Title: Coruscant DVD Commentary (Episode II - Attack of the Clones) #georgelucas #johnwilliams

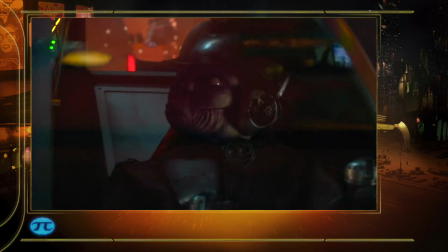[8:05]
we have Zam doing a transformation just for about a second or so computer generated face George did it on purpose he wanted to be short enough that some people in the eyes weren't sure what they saw that's sort of the goal for
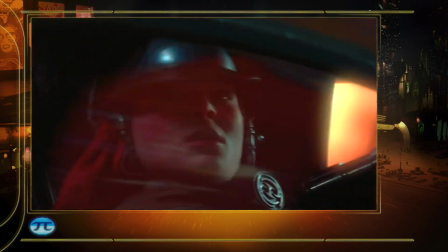[8:17]
And we put little things in here, there's a thematic bit of humor that goes through the whole movie of the Jedi's keep losing their lightsabers.
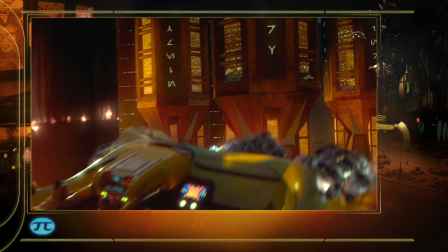[8:24]
Later on Obi-Wan will give this little speech to Anakin about how important a lightsaber is.
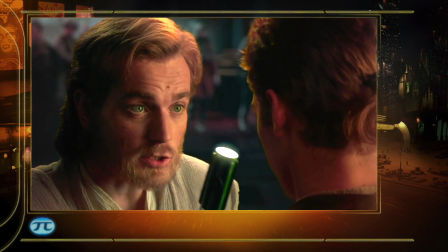[8:29] Next time try not to lose it. Yes master, this weapon is your life. I try master.
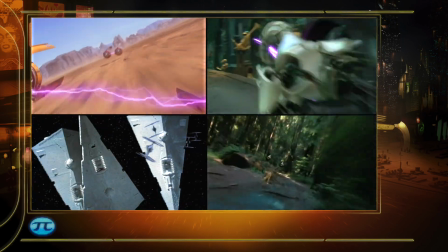[8:36]
I like chase sequences, I have a fondness for racing and I inevitably put something like a chase sequence in every movie.
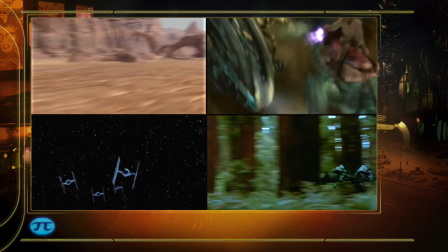[8:45]
in one form or another, or a racing scene or something.
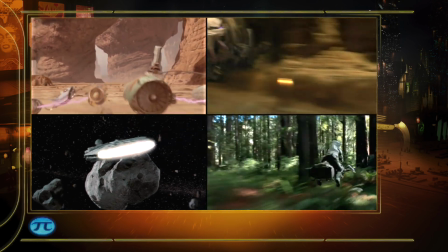[8:49]
It's just, I love speed, and I love the tension and excitement of a chase.
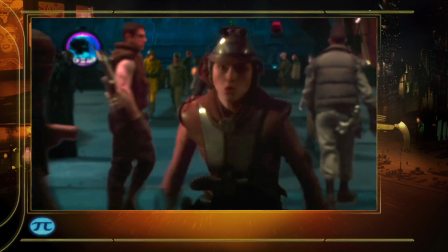[8:55]
This was interesting. I remember they had the cameras basically hanging from a big rope or cable, didn't they? They were just spinning.
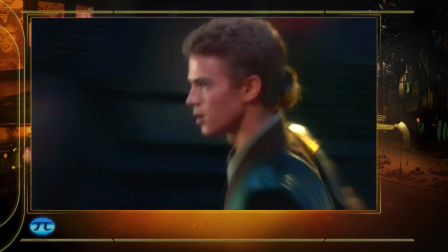[9:00]
The camera was on a dolly, and the camera was just panning around as the characters ran in a 360-degree circle around them.
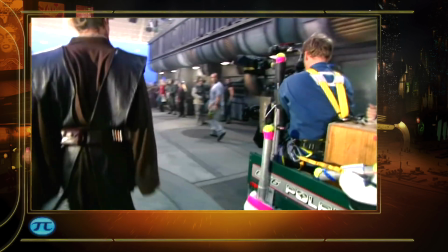[9:09]
We had a partial set, and there were a few blue areas, but most of it was set. and then filled up with extras.
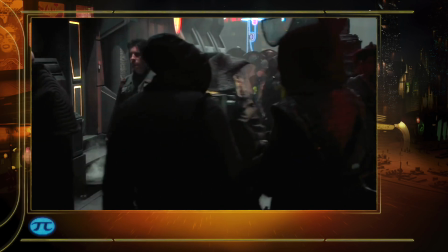[9:15]
And then when you see it, it looks like they're running in a straight line. We shot this sequence in a day.
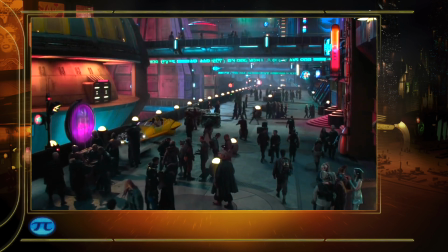[9:20]
We only built one side of the set, and then we replicated it onto the other side.
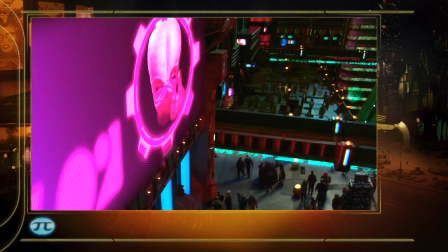[9:26]
Everything in the background was done at ILM with miniatures. I particularly like the advertising sign in that shot.
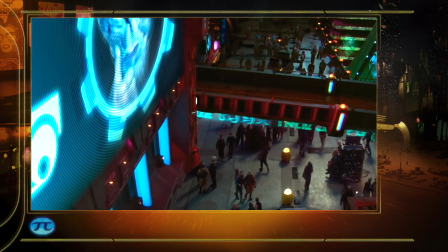[9:33]
Two aliens arguing about different flavors.